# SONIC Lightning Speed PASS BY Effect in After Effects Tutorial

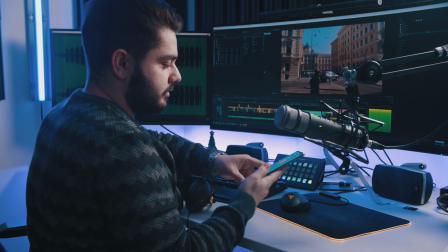(0:03) Enzo. Hello? Hey man, where are you? I'm on my way.
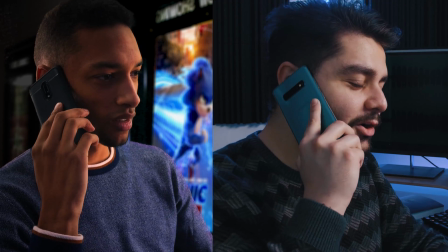(0:08) The Sonic movie's gonna start in like 5 minutes. I know. Did you forget again? No, I didn't forget.
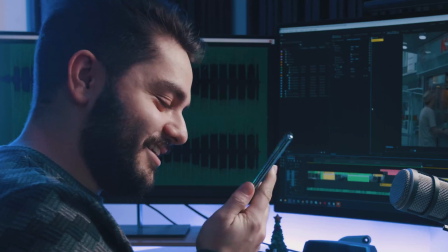(0:13) Okay, yeah. Be quick. Okay, see ya. Bye.
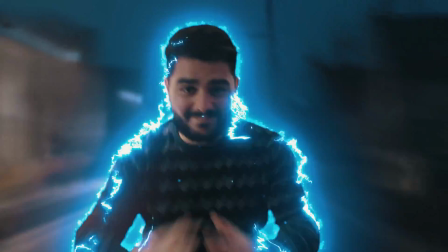Hey, what's up, ladies and gentlemen? This doesn't seem right. Just give me a second. That's much better. All right. By the way, now that we're talking about this branding, check out this.
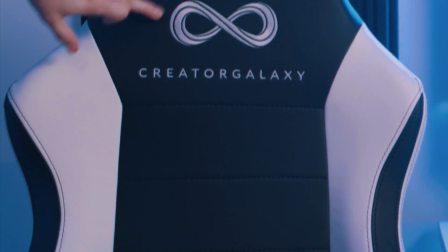(0:41)
Awesome new chairs with our logo and our name and on the back. That's right. The Commander. No, seriously, guys, I absolutely love these new chairs.
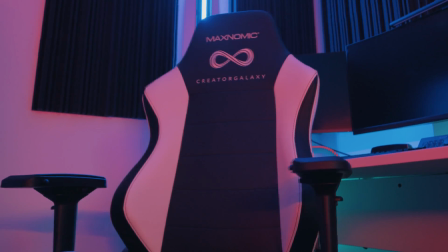(0:54)
They look amazing, super futuristic, and the fact that our logo is on there, it just makes me speechless.
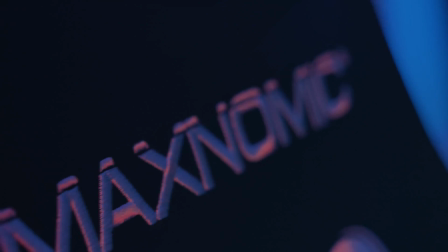(1:00)
And I want to thank Maxonomic for making this possible. An awesome brand.
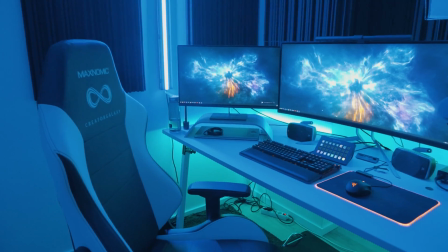(1:05)
I will put a link in the description below. The quality of this chair, and I'm not even kidding, is hands down the most comfortable chair I've ever sat in. And it feels super sturdy, everything. And yeah, it's just like the highest end chair that I could personally imagine. All right, so I just quickly wanted to say that because I'm super stoked with this. I know this has nothing to do with the tutorial. So without further ado, let's get started. By the way, if you want to follow along with this tutorial using the exact same footage as me, I'll provide you with a link in the description below where you can download the tutorial files.
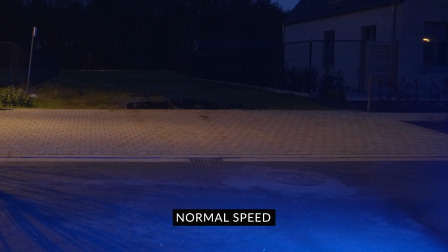(1:38)
Alright, so for today's video tutorial, I'll be showing you how I did that pass shot using this footage.
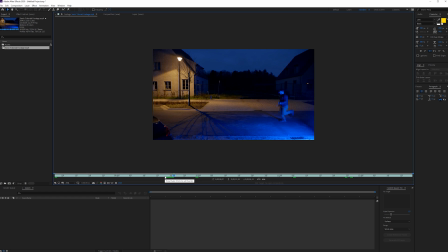(1:44)
And there we go. I'm like running here, a little bit awkward, but that helps to sell the shot because you have a lot of movement. The most important thing you have to keep in mind when filming something like this, especially at night, you have a lot of benefits because you're working with these light trails behind you, and you do want to really have lights in your scene. That's going to make it so much more realistic. If you don't have that, you can always try to do it in post, but it's so much harder, especially to light up a dark scenery.
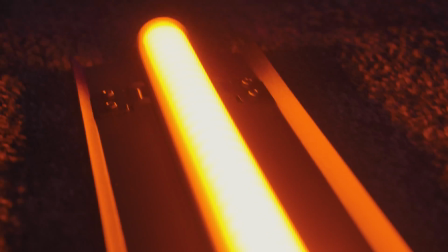(2:15)
So we ended up using a Kame TV tube light, and these are actually my favorite lamps right now. These are tube lights that you can change all the colors off. You can play with the intensity, of course, to fade it in, fade it out, do a frequency so it flickers. You have so much options, even presets, where you can have like cop lights,
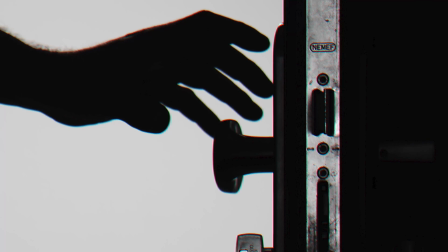(2:37)
which is ideal for a night shot where you're coming home and you're getting stopped by the cops, but you don't have the budget for a cop car, so you need those lights. So yeah, that's basically how we did it.
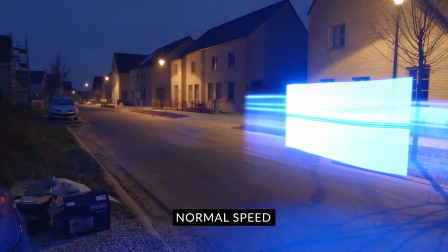(2:48)
For example, we have one shot where I ran out of the house and I just like went to the end of the street, and we sped up that entire footage. So it actually already looked like a streak using this light.
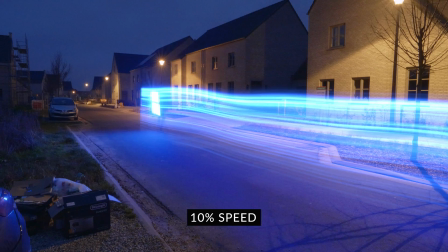(3:00)
So we just lowered the shutter speed of the camera and had then these kind of results like you can see on screen right now.
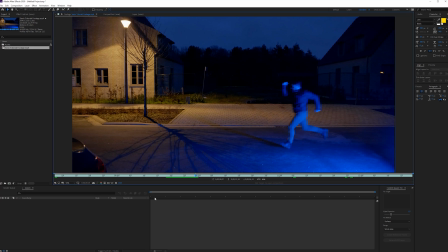(3:07)
Anyway, so we ended up picking this shot right here.
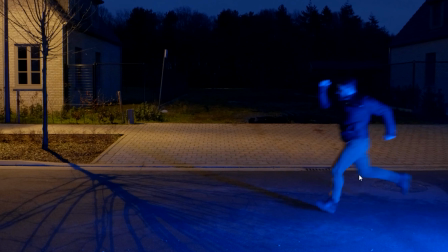(3:11)
As you can see, I do have blue reflection here on my side, and that's because the light is standing here off screen,
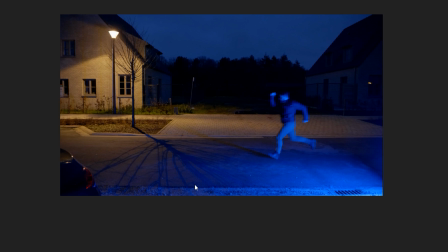(3:17)
just to have a little bit more blue reflection in the shot, because we will be working with those light trails lights.
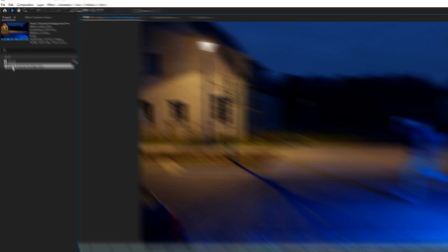(3:24)
All right, so the first thing that I'll do is drag my footage into a new composition,
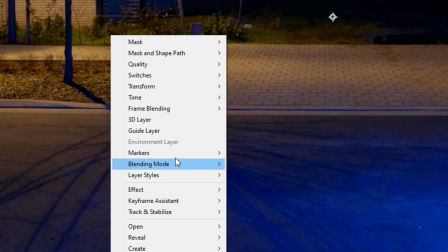(3:30)
and then I will just right click, time, and then time stretch.
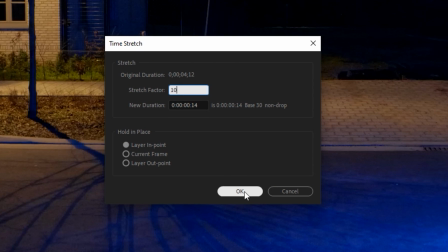(3:35)
I'm going to set it to 10, so it's going to be sped up 10 times, and click OK.
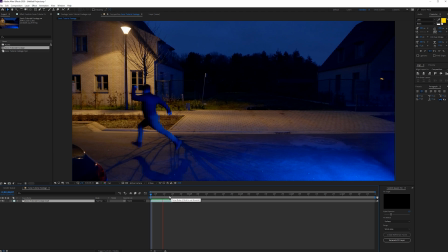(3:40)
If we're going to play that, we see this. Okay, so this is quite fast. It's good enough, I think. And once you've done that, we can actually trim the comp.
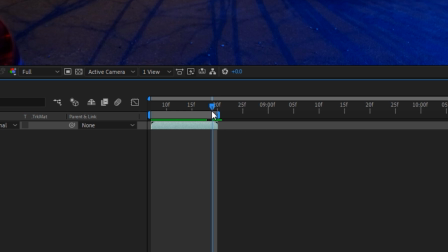(3:50)
So press N on the keyboard here, and then trim comp to work area.
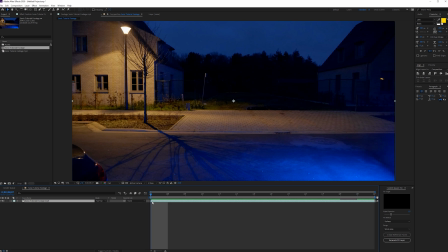(3:55)
And then next, we want to go to the beginning of our timeline, go to edit and duplicate this shot.
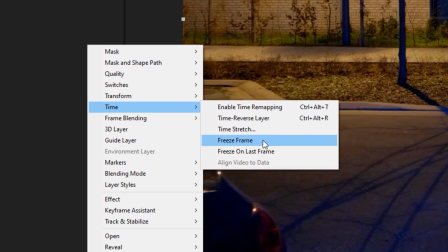(4:00)
And then for the bottom one, we're going to right click, time, freeze a frame, and we're going to rename this to clean plate.